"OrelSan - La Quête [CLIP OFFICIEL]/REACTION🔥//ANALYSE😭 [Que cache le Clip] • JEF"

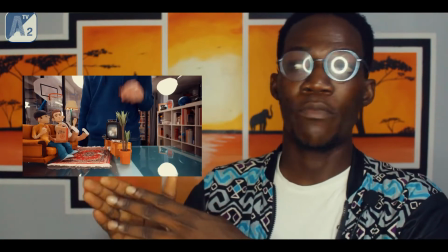Parce que quand tu as une quête, c'est comme si tu as un objectif à atteindre, un but à accomplir un but à pouvoir réaliser.
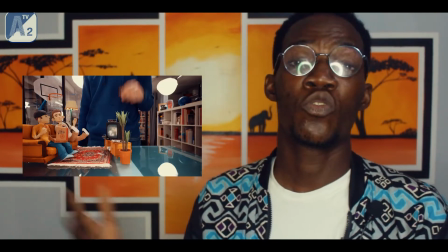Et à chaque fois, les morceaux d'oreille-sans sont comme des morceaux de motivation et de
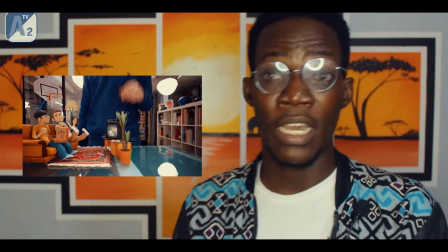coche de motivation, de sensibilisation, pour pouvoir aider un peu à pouvoir aller de l'avant. C'est vrai que tu veux te dire que, je prends un exemple assez bête,
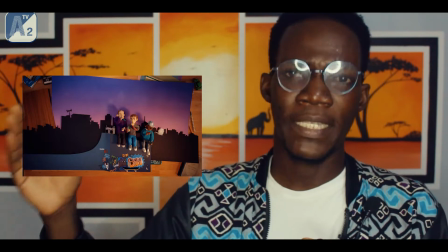le fait que tu veux arriver à une destination précise, tu veux arriver à pouvoir avoir ton bac.
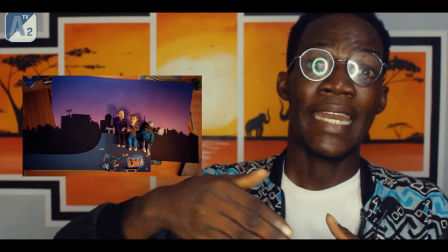Mais ça, c'est là où tu veux arriver. Mais la quête, c'est ce qui va te permettre de pouvoir arriver jusque là.
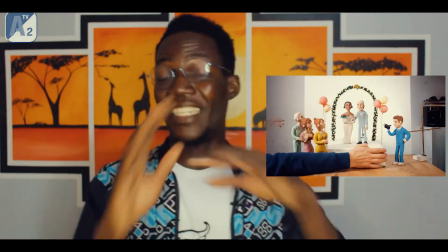Bref, je ne suis pas coach de motivation pour vous expliquer en détail tous ces petits contours et tout.
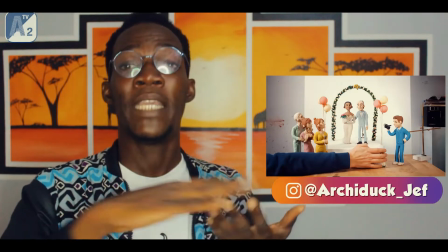Mais juste pour vous dire que simplement déjà, on avait déjà des paroles assez bien écrites, assez travaillées et un clip pareil qui accompagne donne envie de regarder.
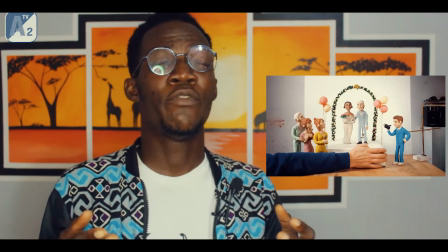Parce qu'avec ce clip-là, il va s'attirer forcément les viewers qui sont des enfants parce que c'est comme un dessin
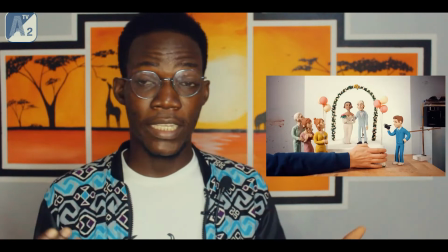animé qu'ils regardent et ensuite s'attirer ses abonnés pour ne pas dire ses propres fans à lui.
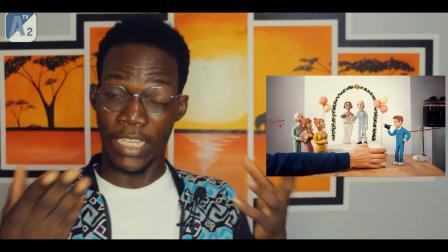Donc, il va déjà rassembler toutes ces communautés qui vont déjà comprendre directement ce message-là et qui vont rester accrochés à cela.
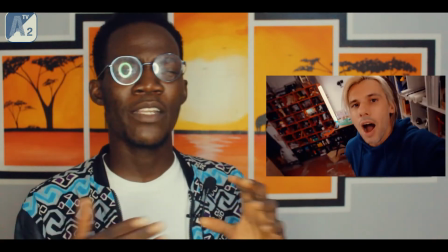Au moins, j'ai tourné la vidéo en cas d'où il y avait déjà 2 millions de vues. Pourquoi je remette que je viens toujours au paradoxe de nombre de vues et durée ?
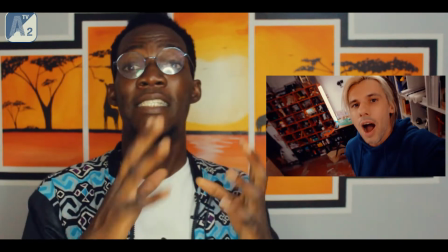Parce que très souvent, lorsqu'on a des clips assez bien travaillés, assez scénarisés, on a forcément beaucoup de vues.
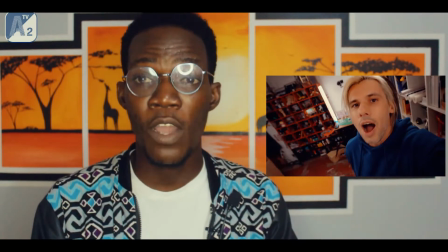Parce que les gens vont regarder plusieurs fois pour pouvoir voir ce qui est intéressant.
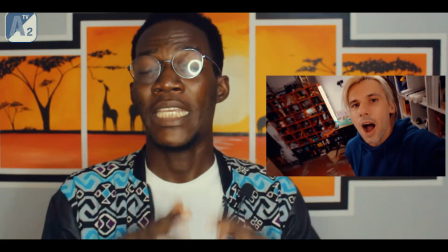Et j'adresse un peu aux jeunes rappeurs et autres qui suivent la chaîne parce qu'il y a beaucoup de jeunes rappeurs qui me contactent sur Instagram, sur WhatsApp et tout ça. pour être suite avec moi.
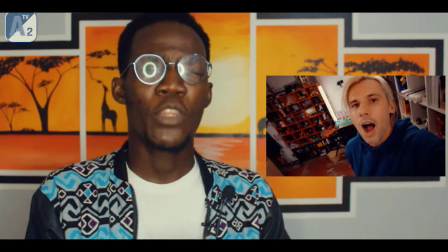Et en fait, souvent, c'est pour dire quoi ? Tu peux avoir un bon son, mais ton clip ne va pas faire forcément beaucoup de vues tout simplement parce que ton clip n'est pas intéressant à regarder.
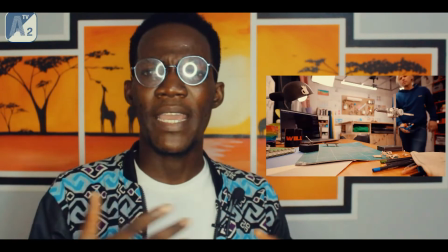Prenez des clips de Orel Sade, de Stromaillé, même de Lefa.
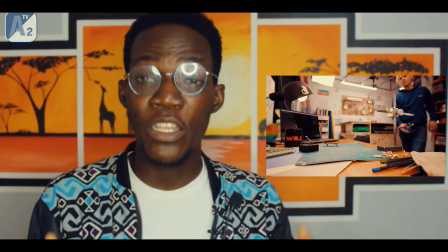Lefa ne fait pas des millions de vues, mais il fait facilement beaucoup de centaines de milliers de vues parce que ces clips sont scénarisés, sont assez intéressants à regarder.
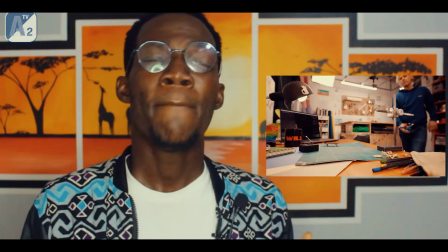Quand tu as un clip scénarisé, intéressant à regarder, les gens forcément s'attirent à ton clip. Pas besoin de spammer en description ou sur WhatsApp ou sur les réseaux sociaux de tes
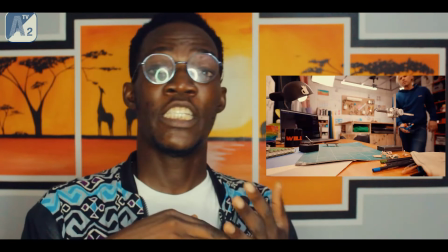amis qui vont faire des vues ou mettre des faux tils qui vont générer beaucoup de vues. Ton clip est intéressant, forcément ça va générer beaucoup de vues.
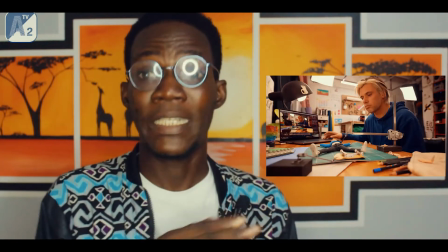C'est un peu la base. Et avec Orelsan, on voit qu'il y a eu forcément des heures, voire des jours pour pouvoir réaliser ce clip là.
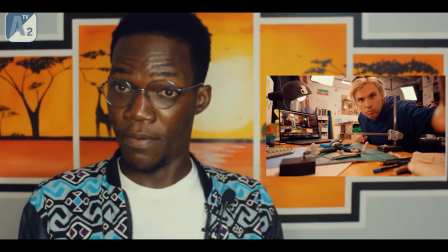Mais au final, on a un clip simple dans la finalité.
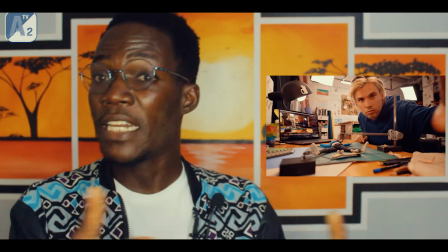Un clip simple et intéressant. Il nous raconte ça à la vie du début jusqu'à la fin. avec des pâtes à modeler, sur des bureaux avec un peu forcement d'aide à l'ordinateur et tout ça,
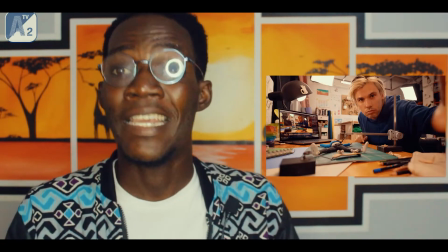mais un truc simple travaillé qui nous met à l'aise et l'avantage lorsque c'est tournant au studio c'est
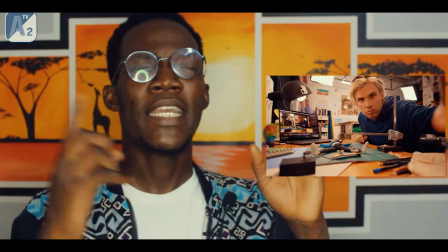que peu importe le nombre d'heures de travail qu'il a fallu, on ne le sent pas parce que l'éclairage est géré par la pièce dans la salle, donc on ne pourra pas dire qu'il a fait deux jours,
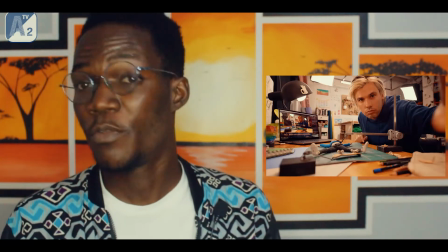trois jours, on va sentir le décalage d'heures et autres, à part son visage on va sentir des clés un peu fatigué, mais vu qu'il y a beaucoup de scènes entrecoupées, on peut forcément re-maquiller et tout ça.
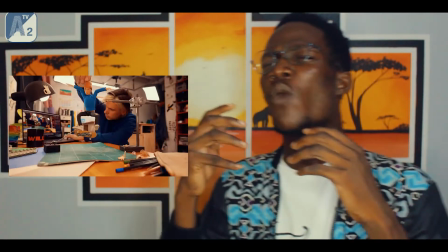Moi j'ai beaucoup apprécié un peu comme un drama life j'ai beaucoup adoré le concept et ça fait plaisir de voir encore d'autres clips de ce genre il y a beaucoup d'autres clips qui ont déjà été réalisés comme ça mais dans la musique francophone c'est assez rare donc ça demande beaucoup de travail beaucoup de matos et tout ça et souvent c'est quand c'est fait c'est mal fait problème de fluidité réutilisation des rushs ou mouvement pas assez réaliste bref il y a beaucoup de déconvénients et tout le monde c'est fait par les dessins et tout ça mais là Orelsan a réussi ce pari là en réalisant un truc assez extraordinaire et assez bon. N'hésitez pas à donner vos avis et impressions en commentaire. Allez-vous regarder le coup de donner vos avis et impressions et n'hésitez pas aussi à lâcher les marchés en pouce bleu en commentaire. Sur ce, on se rejette pour une toute prochaine vidéo. Bye! Cors de dialogue!